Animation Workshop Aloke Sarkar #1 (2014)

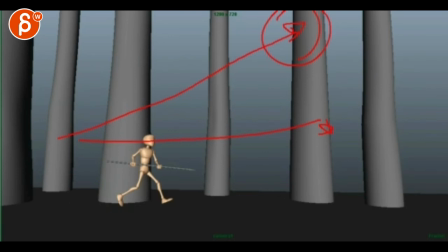And then suddenly he starts walking, kind of a sneak, and then it gets a bit bigger, and then he gets animation wise very slow, I think after this point you gotta ramp it up and make it a lot faster.
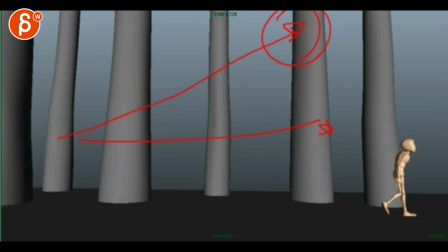But then he gets into this, throws it, and then also that saddle is too slow, this would be throw, like you need a couple more steps. for all that momentum. I will, bam, one more step here and then the other leg here so he would end up around here.
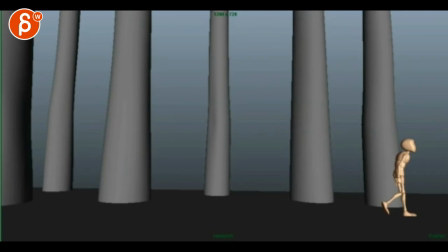But again, he was looking up here, right? But everything is happening over here. So I'm not quite sure what this acting choice was for him to look up. So that would be... That would be my impression on this shot. Composition's a bit off.
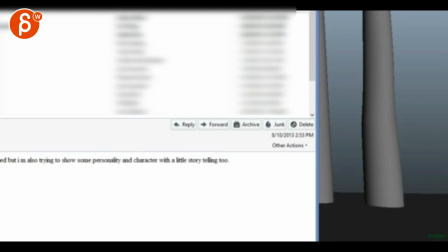so if you want to do if I check your mail you're mentioning
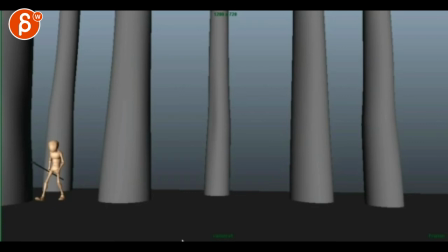body mechanic exercise trying to show some personality and character with a little storytelling too if you're going to make this a bit more complex imagine right this guy this guy will be here
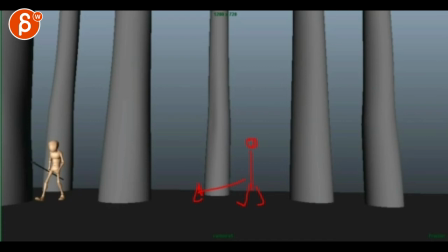this is your beginning actually he's here and he's walking over this way he walks and walks and walks and stops so he ends up maybe here and then imagine he does kind of a he keeps looking oh this changes your animation completely I'm just throwing out ideas he's there and it's a bigger like he stands and it's a bigger
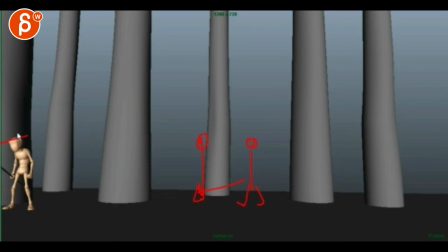it's a bigger head turn it's because he's looking and goes oh what's that so there's a bigger I saw something which makes him so he stands around here which makes him kind of jump tippy toe over here goes behind the tree
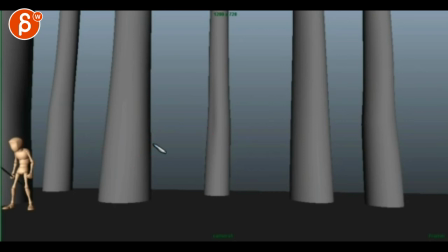so we lose him and the audience goes oh where is it what's gonna happen then he kind of peeks out here right he would have just his head here his arm could be holding the tree looking and then he has a bigger take knowing that there's something over here and then he starts
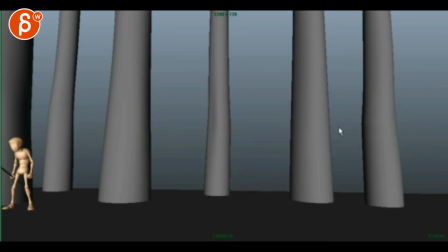his his tippy toe run throw the uh the spear over this way that would be something a bit more interesting since you have the trees right because right now you're not using the trees at all it's cool to have a certain set you know it's not just an empty background,
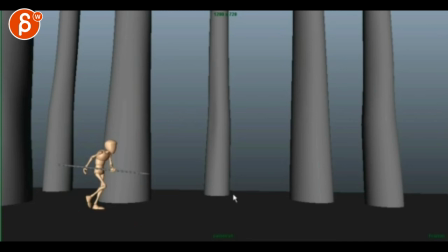but it would be interesting to use this where he goes around the tree and comes back out just to use the space a bit more, the depth. That would be something and then during all his moments where he turns and sees something,
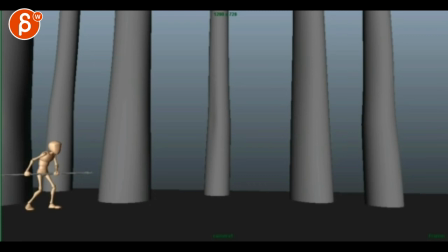bigger moments where he turns and maybe he goes like this or does that or looks like this or leans forward, a couple moments where we can tell he's not sure what's going on and then you need a moment of, oh, this is what I wanted. So he looks and goes like this, maybe look around, and then now this is what I got to do.
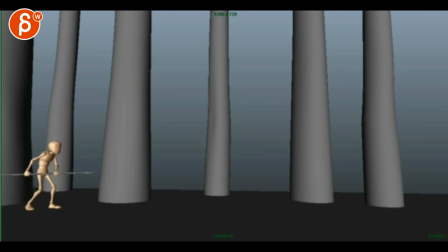So a couple moments of him realizing or trying to find what's going on, and then realizing, oh, now I can kill that creature and move forward with that. So again, you're just moving basically here and then here. Well, actually here, sorry.
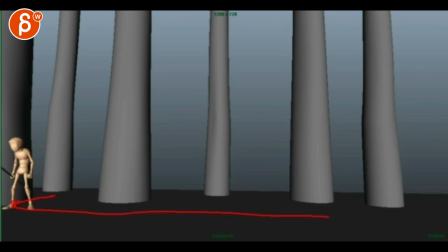This is your plane. This is your plane of movement. So if I make this clean here and then here, this is your plane of movement. Go here and all of this. up to here. So it would be to me a bit more interesting if you come out this way, wait a bit, go around, come around here and then this way. At least that.
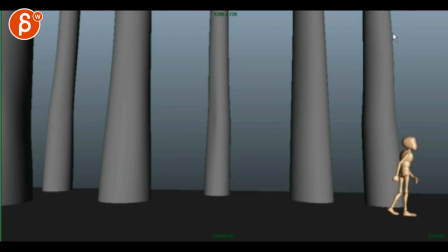Or you have this and you make it crazy and this is your beginning of the shot, right? So we don't really see this. You cut the composition, right? So you cut all this off. This is your the non-red area.